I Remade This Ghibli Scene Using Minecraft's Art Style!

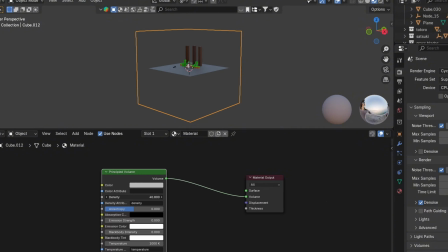I also added a volume shader to simulate a atmospheric look because it is a rainy evening scene.
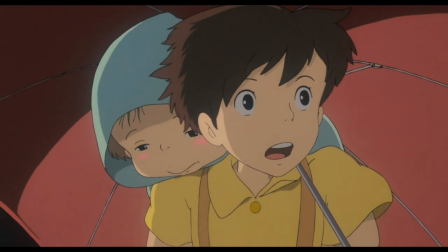So Satsuki is there at the bus stop in the rain waiting for her father, while Mei, her little sister, is just enjoying her piggyback.
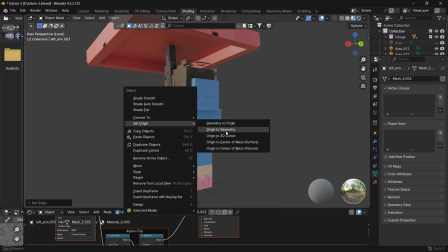Now, when it came to my scene, I wondered how in the world I was going to pull this off.
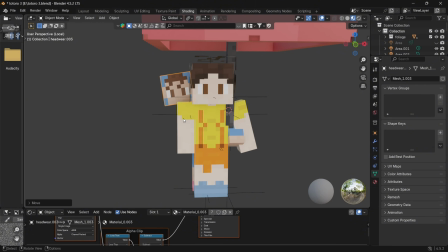Because the characters are blocky, I couldn't just put her on her back. I had to tear my model apart and place her individual limbs in
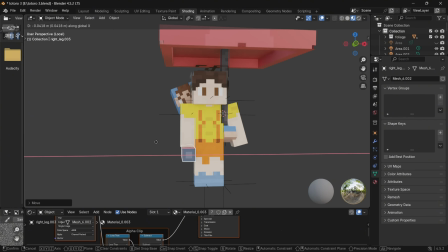areas that I think would make sense based on the camera's point of view.
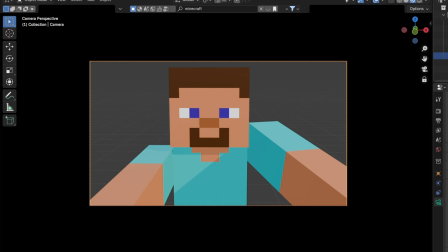In the art industry, this is known as cheating the camera, and it's done a bunch of times.
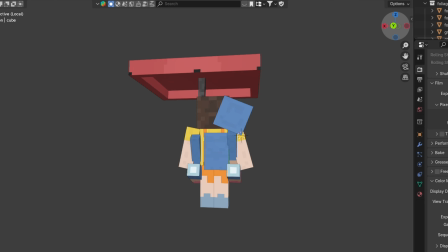In the end, I ended up with this and I found it so funny.
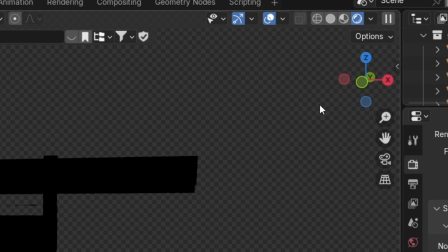Now, if you hop on over to Cycles Render and your scene looks like this, it's about time that you add some lights.
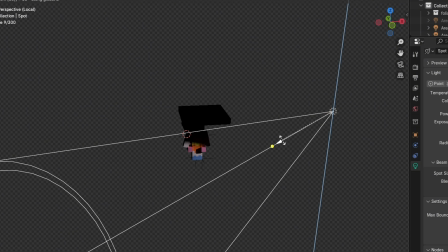I used a lot of spotlights and point lights because it just made the most sense for what I was doing right now.
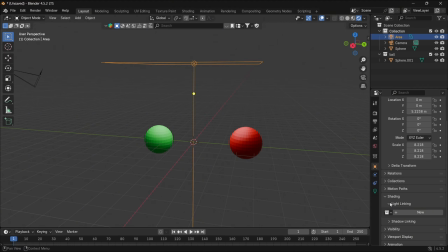And the most crucial thing that I did, I used a lot of light linking. This is where you set up your light to affect specific objects, and it's one of the best things that you could ever do for yourself. Use light links.
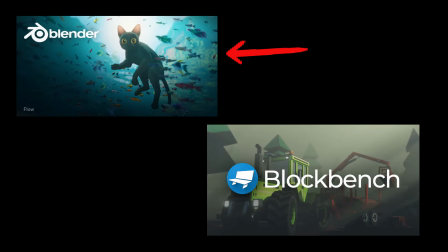I used a plane for Totoro's eyes, and the reason why I'm doing this in Blender and not Blockbench is because I wanted to use nodes to manipulate its eyes blinking.
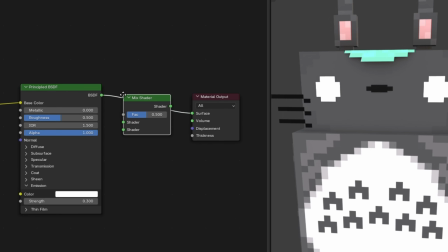So I did that by adding a mix shader and a transparency shader,
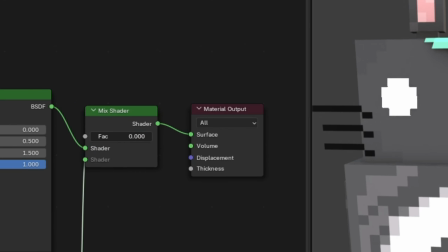and then I just animated the transparency from transparent to non-transparent, and that simulated eye blinking.
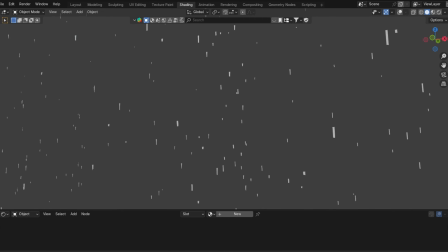There is also rain in the scene, so I simulated that by watching this wondrous tutorial on how to make rainfall in Blender. With everything put together, this is the animation. I hope you've enjoyed the video. I've been Lavawig and you've been great. Don't forget to